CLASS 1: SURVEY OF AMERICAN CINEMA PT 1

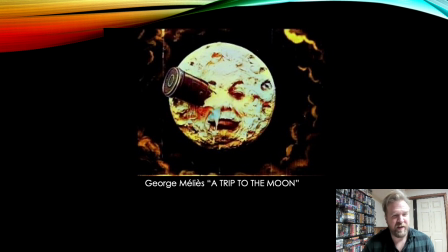But the Georges Méliès Trip to the Moon, this was one of the first real fantasy films where they built huge set pieces and used editing to do special effects, because we did realize that we could, if we're rolling that film camera and you were filming somebody swinging a sword,
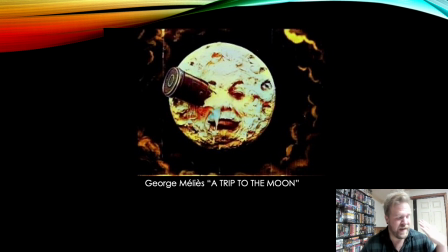you just have to hit pause on that camera, stop recording, and then have everybody freeze, and then fly out the person that's getting hit, put in a smoke bomb, and then you re-roll just as the smoke bomb goes off.
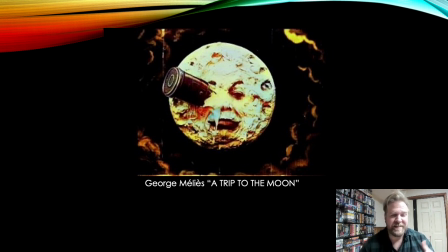You can have people disappear in a puff of smoke. So we realized here, well, at least Georges Méliès did, that we could make pure fantasy within film.
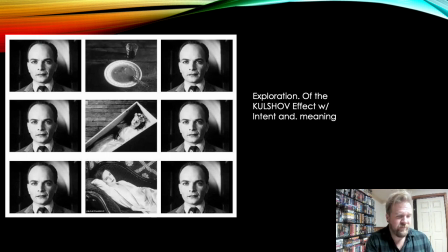And so you will need to know Georges Méliès, and you'll need to know Trip to the Moon. You'll need to know any of these other little things, whether it was Workers Leaving the Factory or The Sneeze, when you have to list any of the very first films to come out.
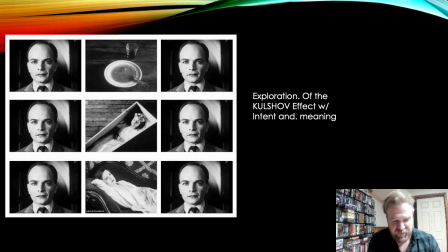Now, to go on with the fantasy of Georges Méliès, we realized that we could pay attention through different setups and moving the camera,
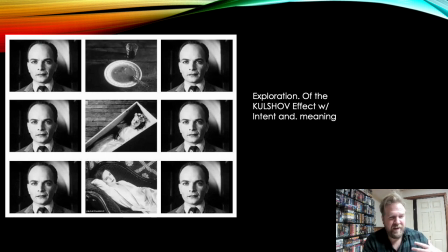going into a close-up and further away, that our minds could understand things. But then also we understood that we could impart meaning with the edit. And now we had something that have developed
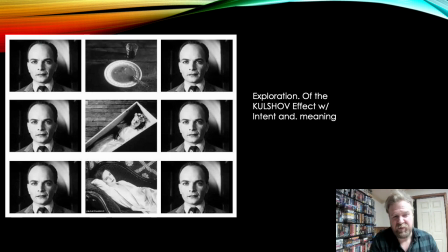over in Russia with some Russian theorists, Lev Kuleshov, and you do need to know that, the Kuleshov effect. And that means that we get meaning by the edit of an image smashed up against another image.
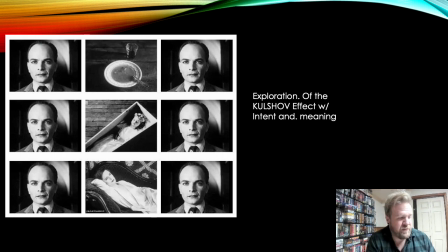That's what makes meaning. And now you need to, that is in your book. You do need to know the Kuleshov effect and be able to describe it. And we have here with these pictures that we can look at the top. We see this blank face of this man. We see the image of the soup. We see the man's face again.
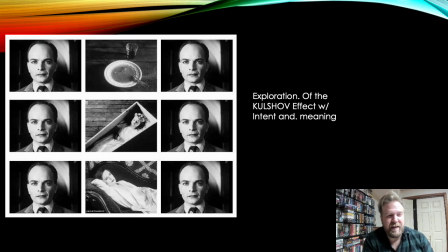We subconsciously think that he is hungry. It's the same thing with, he is looking at this child in a coffin. He looks a little morose if it's played in the film realm. And then we have him just staring and ogling a lady.
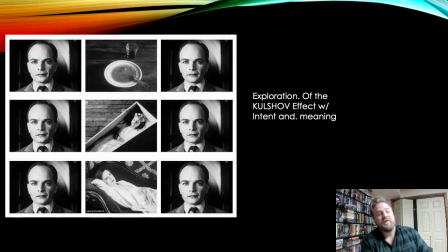I guess it's to be lusty. I don't know. But because of how we place the images together, that's what gets the meaning.
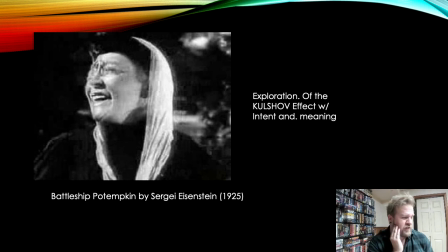So we've hit the 15-minute mark. So what we're going to do is we're going to finish up the little theory part here. And then we're going to do our part two next week, just so you're not, you know what I mean, having to keep watching this um,
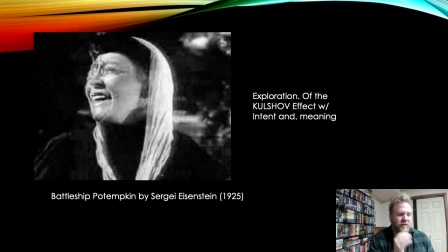while there's, you know, a storm going out or whatever it is you're going to do this weekend. So, last thing we'll talk about is this Kuleshov effect. And basically, the Kuleshov effect, it has created modern editing that we could impart and go from close up to far away to another close up.
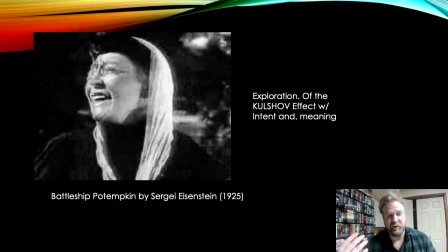We could get into people's head spaces, or we could get new intention. We could splice things together to create meaning. So, what I'm going to do, and then part of the watching for next week, and I'll try to change some of these things, is I'll give you links to these films for you to watch,
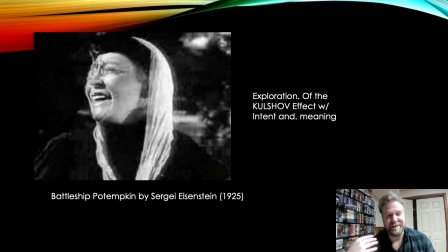just so you understand them. Whether you decide to ever watch these again, this is a good place to do it, being forced to do it. So, all right, this is going to be the part one of our intro to filmmaking series here.
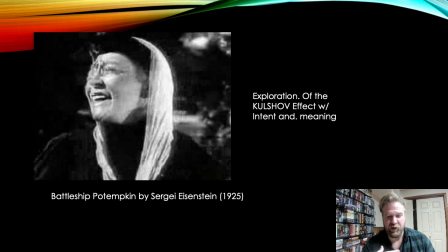And starting next week, we'll go into the history a little bit more. And hopefully, if you have any other questions, please let me know. And we'll have some other really good movies to watch. Hope you all have a great weekend.